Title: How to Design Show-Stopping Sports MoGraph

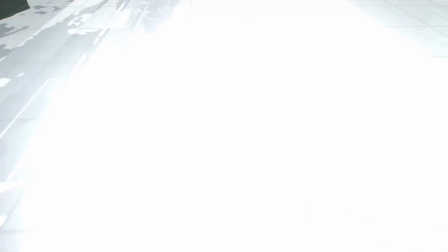(0:00)
You want to make show-stopping motion graphics, but your game just doesn't have that scroll-stopping finesse.
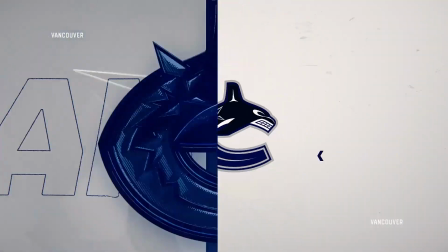(0:05)
Well, I'm here to tell you that you can get there, but you need to start with the fundamentals.
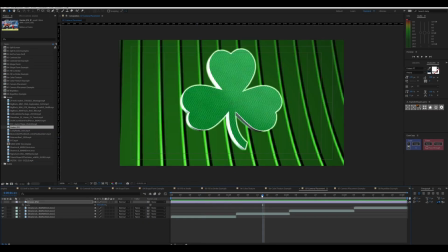(0:09)
When you're done watching this video, I want you to be able to break down and define design elements within a piece and why they work.
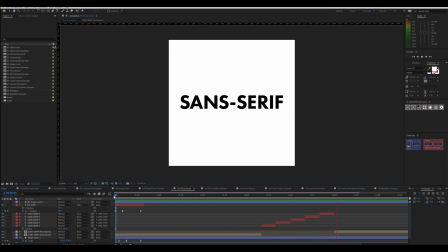(0:15)
Are you ready?
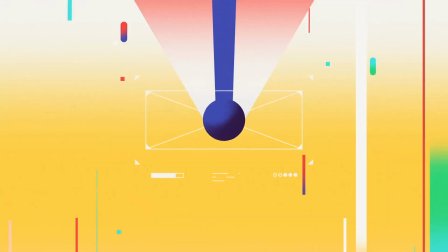Hi, my name is Justin Peterson. I'm a director of digital content in sports. Working in sports, we all know that you have to wear many different hats.
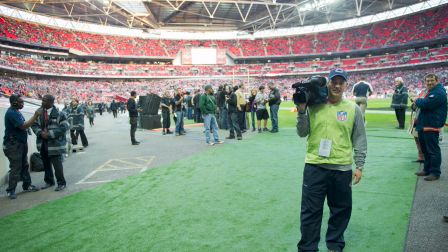(0:33)
I actually started roaming the sidelines as a videographer when I got started.
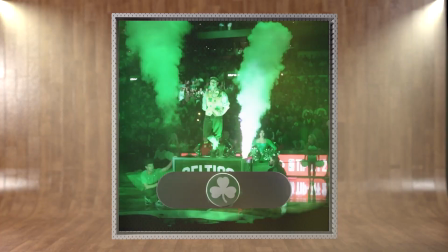(0:37)
When I started transitioning into motion design, I hit a wall with my graphics, wondering why they didn't look polished.
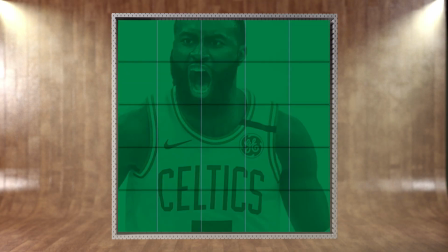(0:43)
Today, I'm here to share with you the motion design lessons that help me get off the sidelines and into the game.
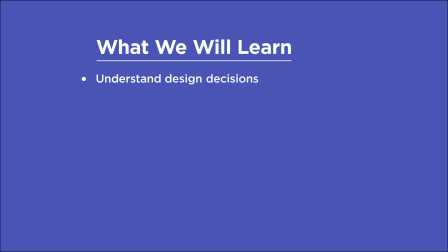(0:49)
In this video, you're gonna learn to understand design decisions, choose your type, identify principles of contrast, translate your camera skills to CG, and make the cut.
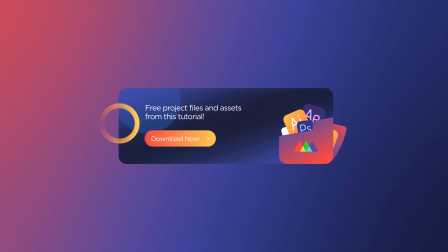(1:02)
Before we begin, make sure you grab the materials at the link in the description. To kick this off, we're going to be starting in a familiar place.
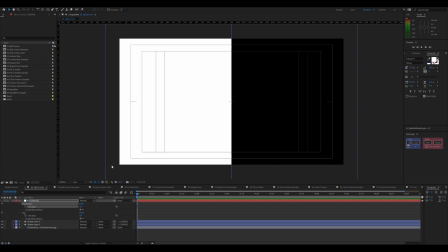(1:12)
But first, I want to give a shout out to Dixon Backseat, Big Block, VizTech, and Too Fresh Creative for sharing their amazing work that we'll be using in this tutorial. The split screen look is something that all fans have seen, regardless of whether they've recognized it as a split screen look or not.
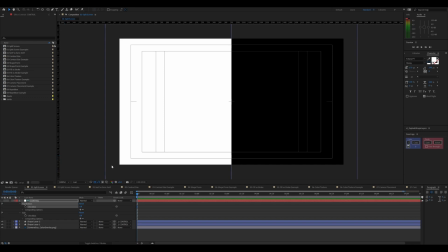(1:28)
It's a traditional matchup graphic where there's one team on the left side, one team on the right side.
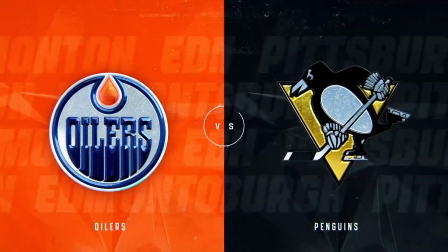(1:33)
There's different ways to represent this, but essentially the design decision comes down to drawing a line in the sand and saying, who are you rooting for?
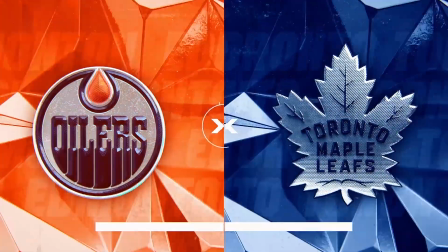(1:41)
The team on the left or the team on the right? You'll see backgrounds with the team colors, and the logos are going to be big and bold.
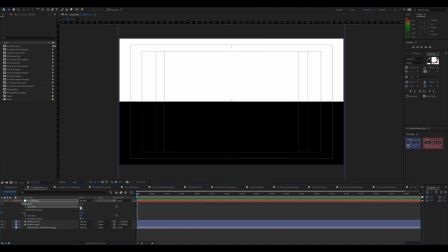(1:48)
So let's look at a couple different ways to represent this. We have the horizontal, we have a vertical version, top and bottom, and then there's variations on this one as well,
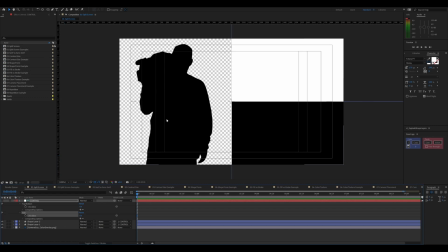(1:57)
where we have a photo cutout as the hero, and then top and bottom on the other side.
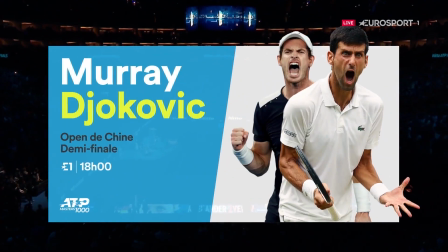(2:02)
This is a representation that's the inverse of what I showed you,
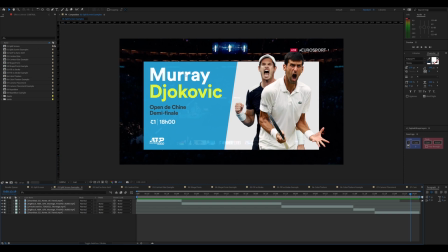(2:06)
with the players on the right-hand side and the players' names top and bottom on the left. You'll also see that they implemented the horizontal structure here so that the players represent the horizontal structure left and right,
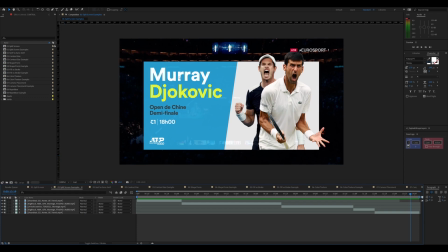(2:19)
and then over here they did top and bottom. So they basically combined a couple different ways of approaching this into one graphic.
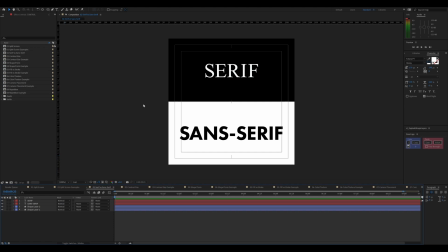(2:31)
There are two distinct typefaces that you're probably aware of: Saraf and San Saraf. So Saraf is going to be the one that has these extra ornamental elements or feet attached to the end of the letters, whereas Sans Serif, as the name suggests, is without serifs.
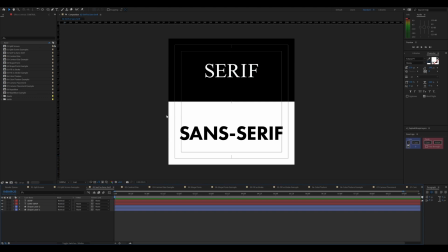(2:50)
So most of the work that you're going to be doing in sports is going to be with sans serif. The number one rule of type is legibility, and with type that moves across the screen, your ultimate goal is to communicate. And sans serif is going to be the choice because it's going to be sleek, clean, and easy to read. Contrast is used to create emphasis, dominance, visual cues, and most importantly, dynamic energy within graphics. We will cover the most commonly used types of contrast within sports graphics: size, shape, fill and stroke, and color and texture.
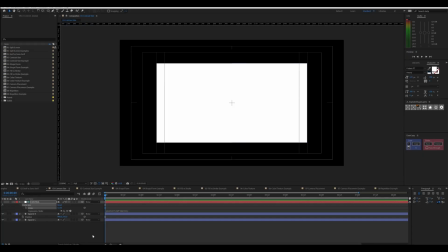(3:29)
The first type of contrast we're going to cover is size. So I've laid out two squares side by side,
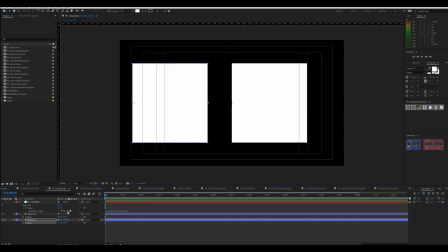(3:36)
and I'm going to pull this one out just so you can see that that is indeed side by side.
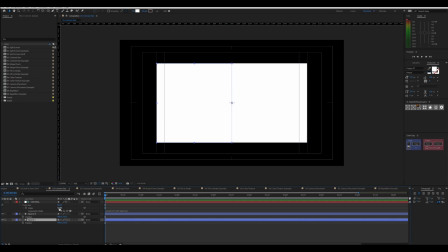(3:42)
I have the anchor points here right in the middle. And if I scrub side to side on this slider,
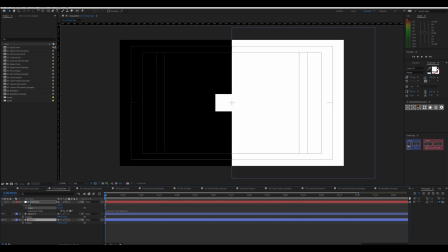(3:50)
you can see using size as a contrast element can create some dynamic movements.
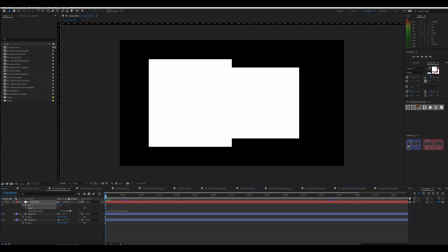(3:57)
So I have an expression on this slider here, and I'm just going to play this back for you so you can see what I mean.
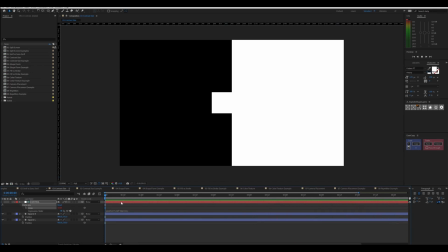(4:06)
Now it's a little crazy, but it gives you the idea of what using size contrast can do for you.
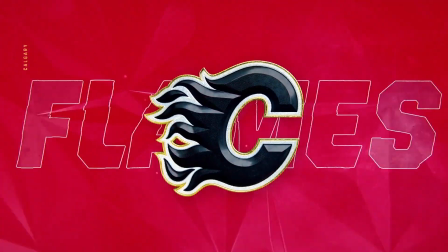(4:14)
And I have an example here to show what this looks like in an execution. All right, so if I go frame by frame here,
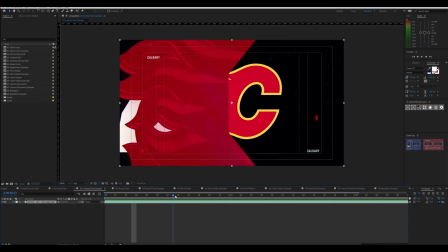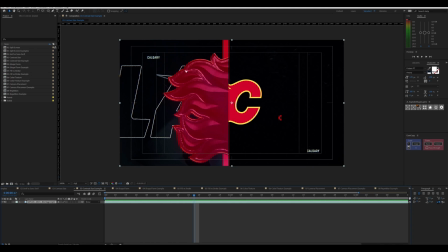(4:25)
you can see a large logo on this side with some other elements and a smaller logo here.
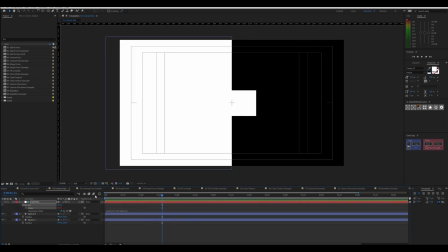(4:32)
That looks kind of similar to this. Can you see that?
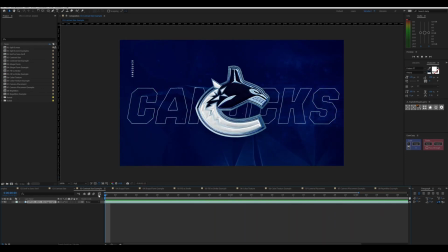(4:39)
So they're using contrast here to drive energy when it comes to revealing the team's logos and names.
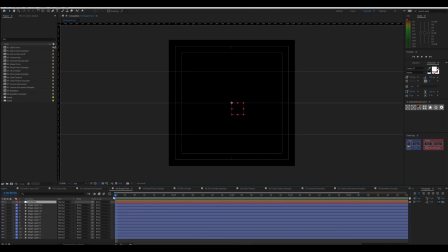(4:47)
The next kind of contrast that we have here is shape. So when I play this, the circle stands out because it was all squares beforehand,
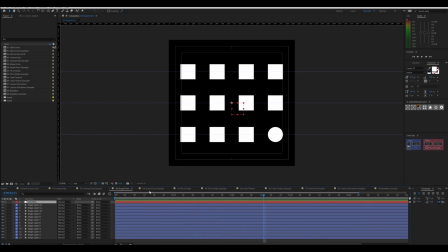(4:59)
and then you get the circle. So let me show you what that looks like in practice.
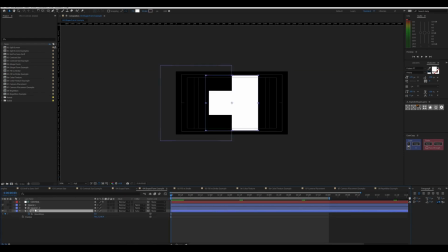(5:05)
I have set up these two squares similar to what you saw in the contrast size example. And I'm just going to move this out just so you can see they were two squares, but I moved it in so that the center point is actually right in the middle here.
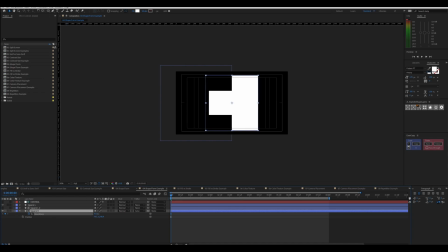(5:20)
And I'm going to increase the roundness here to be a circle. So as I play this back, you see a circle and a square.
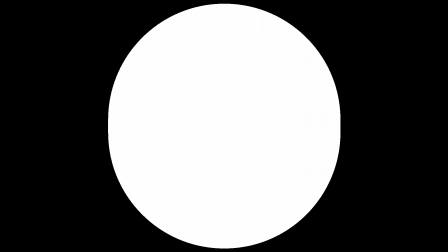(5:32)
And at different points here, you can almost see like the key of a basketball court would look like here, the contrast between a square with a circle on top.
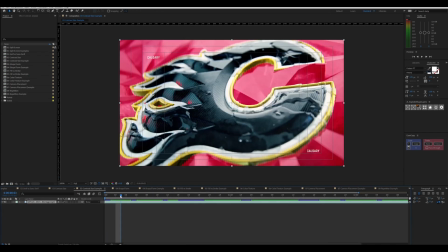(5:40)
And I'm going to go back to this example, and we can also talk about
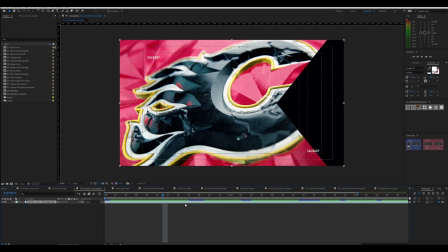(5:46)
the transitional elements that are used here in addition to the size. So you can see the triangle look here, and as I scroll through,
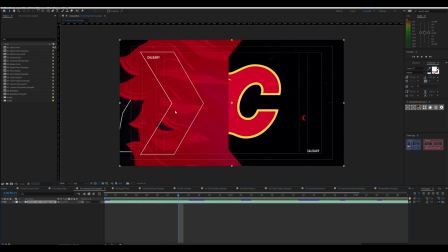(5:57)
once it comes back through the other side, it flips, so then the triangle is headed to the right.
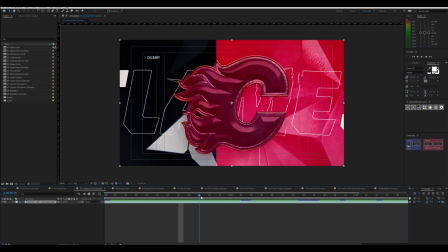(6:02)
And that is how they reveal the rest of the logo.
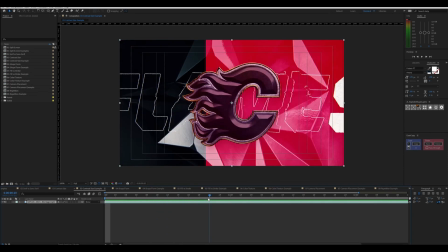(6:07)
And the combination of the shapes with the size really drives this animation to make it feel like you're going back in space,
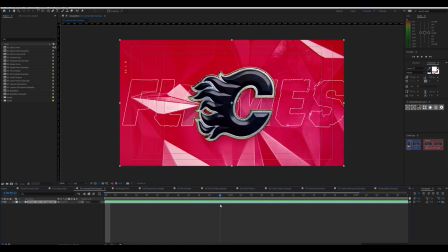(6:15)
but also gives it some depth as it's going back.
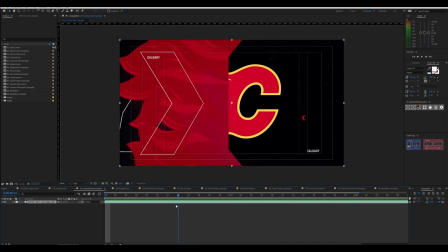(6:18)
And then obviously, whichever way the triangles are facing are the angles in which the motion and movement is happening within the frame.
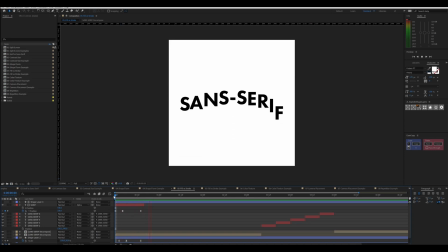(6:26)
We've already talked about type, so returning to that look and feel here, let's just get rid of the serif because we know we're going to be using sans serif for the most part. Just alternating the text from fill to stroke, you can see the dynamic movement.
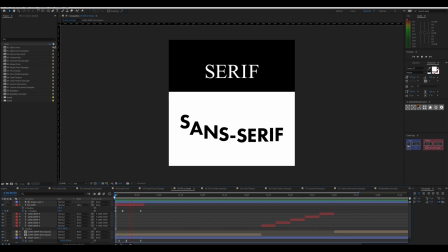(6:41)
And if you combine this with multiple other text layers, you're going to be able to see how much dynamic movement this type of contrast can create.
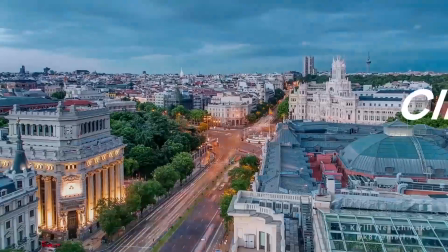(6:50)
So let's hop on over to this example from Dixon backseat, and it's full of fill versus stroke examples.
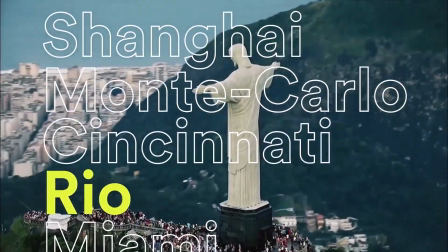(6:59)
In this example, everything is stroked, and when you get to Rio, it's filled.
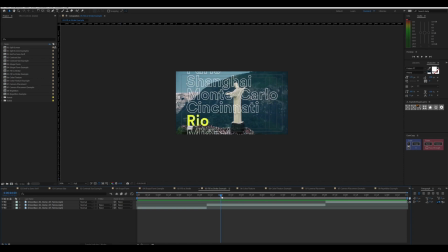(7:05)
So of all these other cities, the fact that Rio is filled in calls extra attention to it.
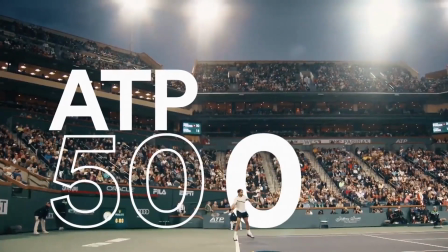(7:12)
I love the use of this 500 going from fill to stroke because there's movement in addition to it.
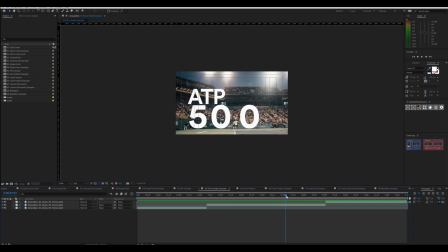(7:19)
So as it comes in and as it settles, it switches to stroke in a cascading order that draws extra attention to the number 500.
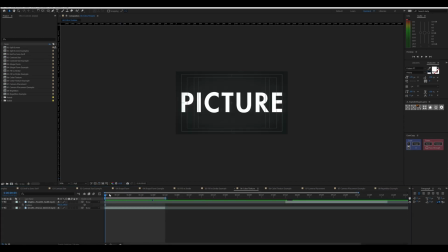(7:28)
If you've noticed up to this point, I've only used black and white in my examples, and that was intentional because I wanted to create some contrast of what black and white versus color is, and I found that oftentimes it's easier to see an element when you're talking about contrast when it's black and white versus adding color.
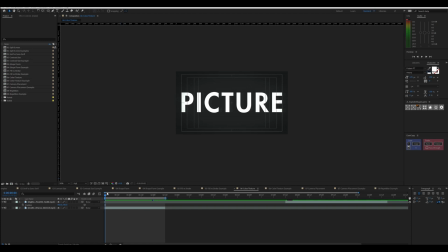(7:46)
So I've tried to outline black and white and show you color examples, and I'm going to do the same thing here.
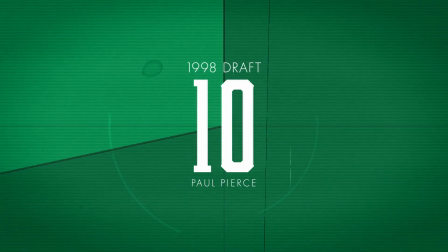(7:53)
So in this one, color and texture alternate. If I go frame by frame, I am just changing color. I'm inverting color. And this is a very powerful way to use color within your work as well.